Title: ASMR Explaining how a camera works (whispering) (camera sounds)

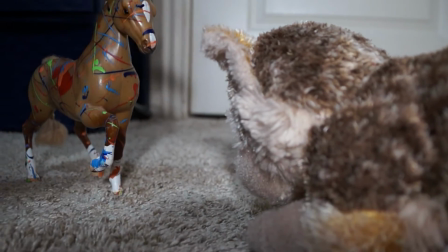34:47 In this shot, the person that is in focus is facing this direction, right?
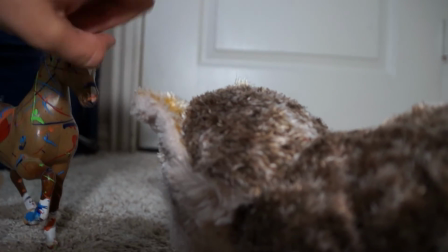34:53 Left to right. Okay, left to right. And this guy.
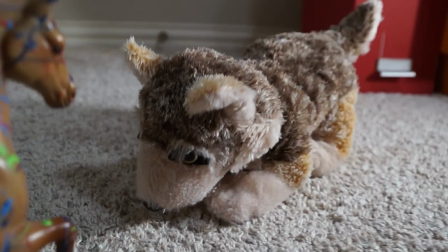34:59 Loud. And if we go the other way, he is looking right to left.
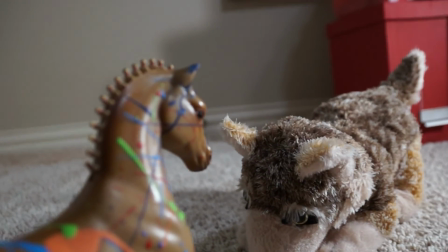35:06 That makes sense, okay? They're not gonna. That's how they're talking to each other.
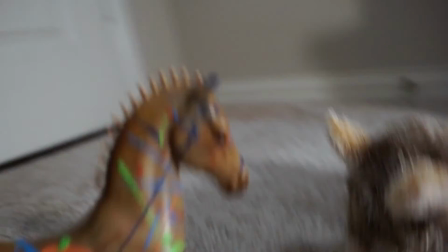35:11 Now we go from this shot, and we go across the 180.
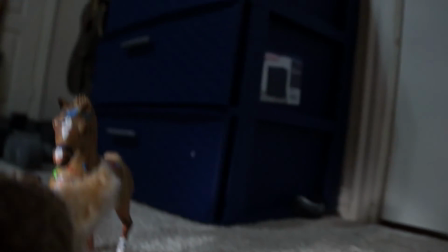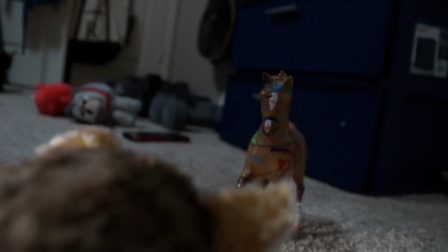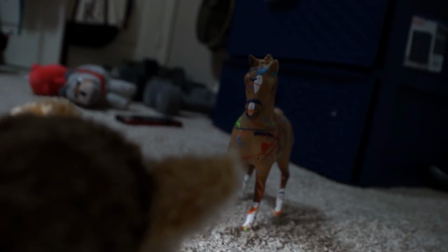35:31 The horse is now looking in the same direction that the dog was looking, right?
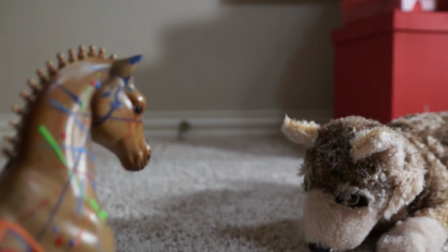35:43 Because
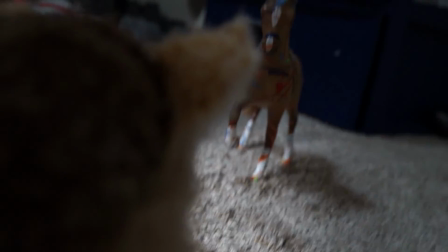35:46 the out of focus person, the person who's talking,
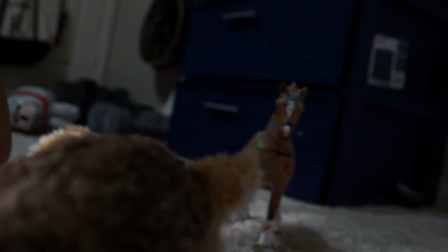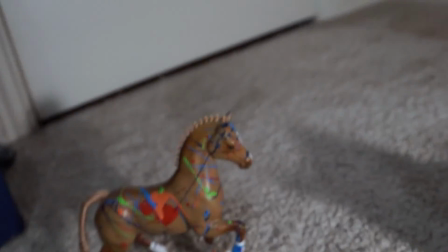35:55 the dog has a massive head compared to the horse.
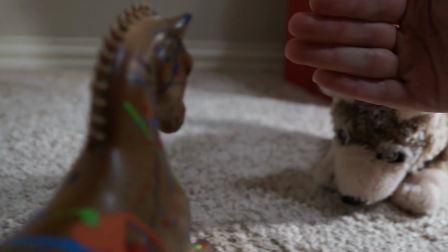36:00 But the person who is speaking is looking left to right.
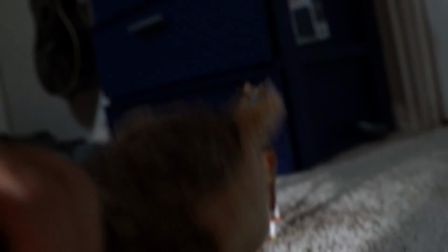36:05 You get the return shot of the horse, and the horse is also looking left to right.
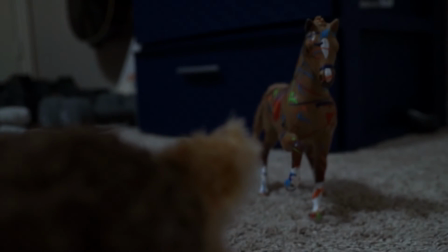36:12 It's gonna look a little weird.
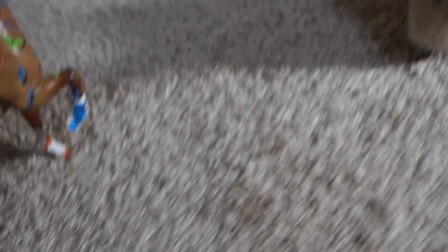36:15 So that is why you stay on this side of the 180 line.
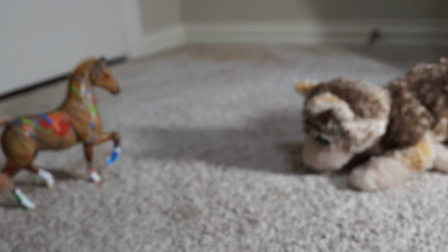36:22 You choose what side you're gonna stay on. You do all your shots on that side, right? You get the two shot of the two of them speaking to each other.
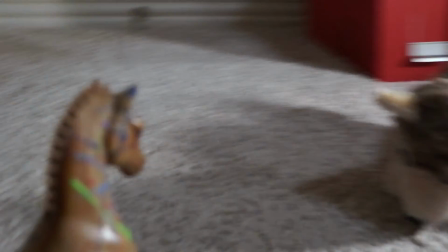36:29 You get the over the shoulder shots. Make sure you're looking at different ones.
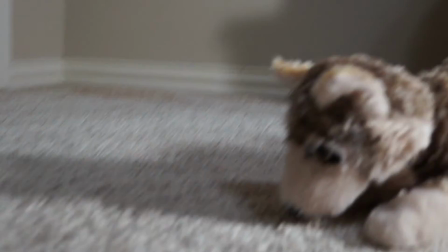36:36 Okay. So next, we're gonna bring back our doll for this.
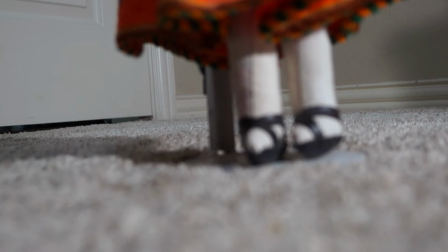36:47 Okay.
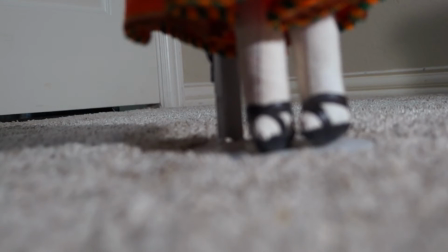36:52 Next, we're gonna talk about ankles.
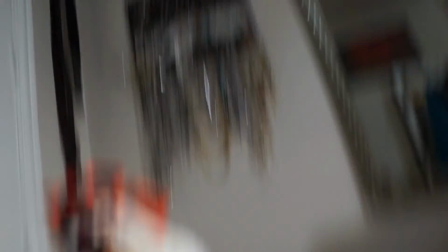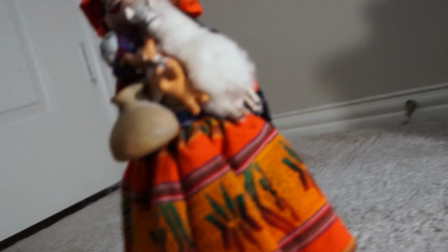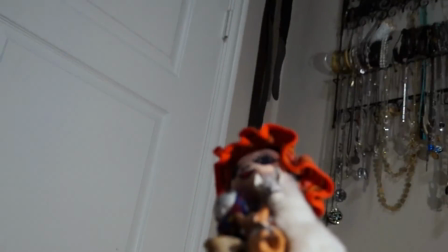37:06 There's a low angle shot where the camera starts below the subject's eye line.
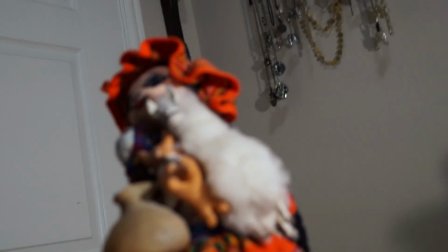37:13 The subject's eye line, right? And points upwards.
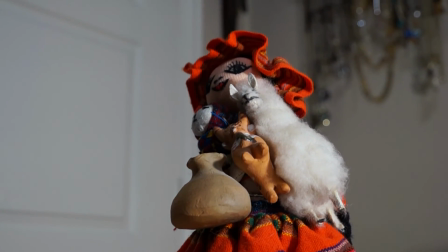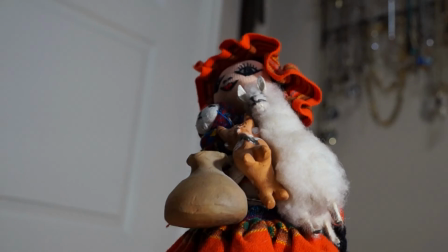37:25 So, looks up at her. This typically makes the subject look more powerful.
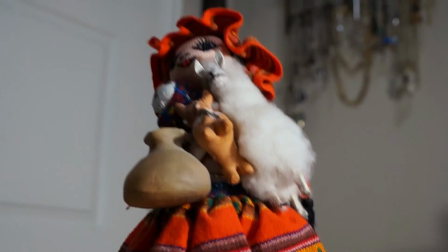37:29 She looks bigger, more powerful.
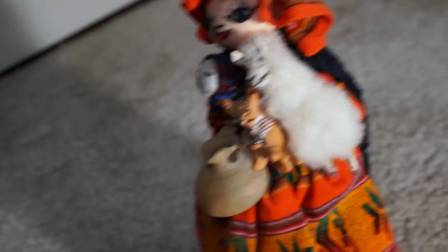37:33 Now on the opposite side is the eye angle.
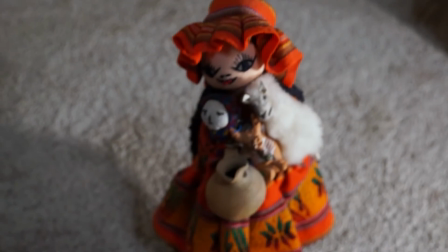37:40 That is when the camera is above the eye line, looking down, and it makes the subject look smaller, look more vulnerable.
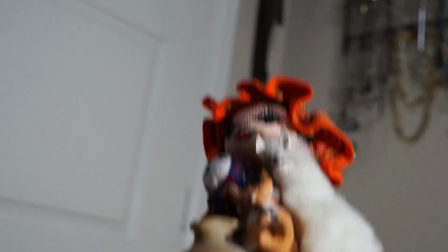37:52 So I'm gonna use this shot for a superhero.
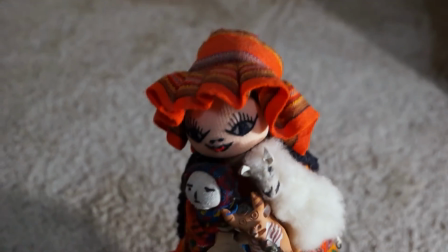37:59 Shot for
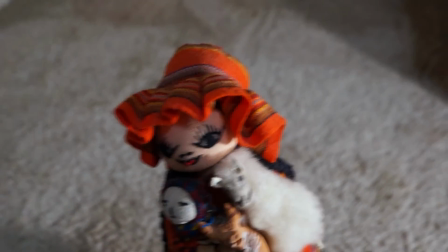38:02 when the protagonist is struggling, they lose.
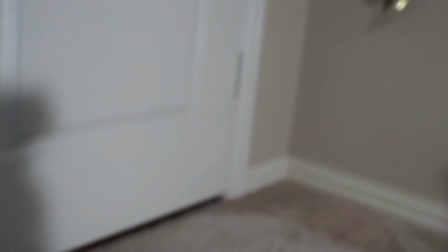38:10 Next we have Dutch angle. Looks something like this.
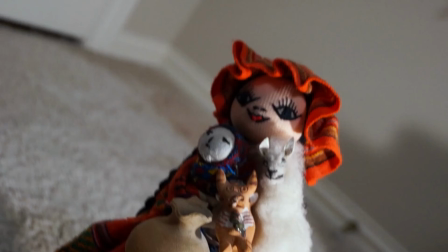38:18 Typically a very extreme tilt angle. It's slanted to one side.
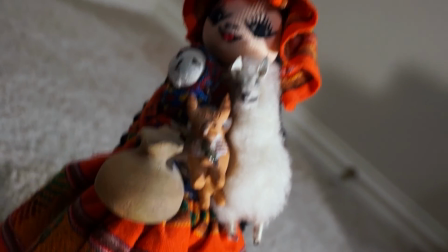38:26 It's typically used to show that something is off. Something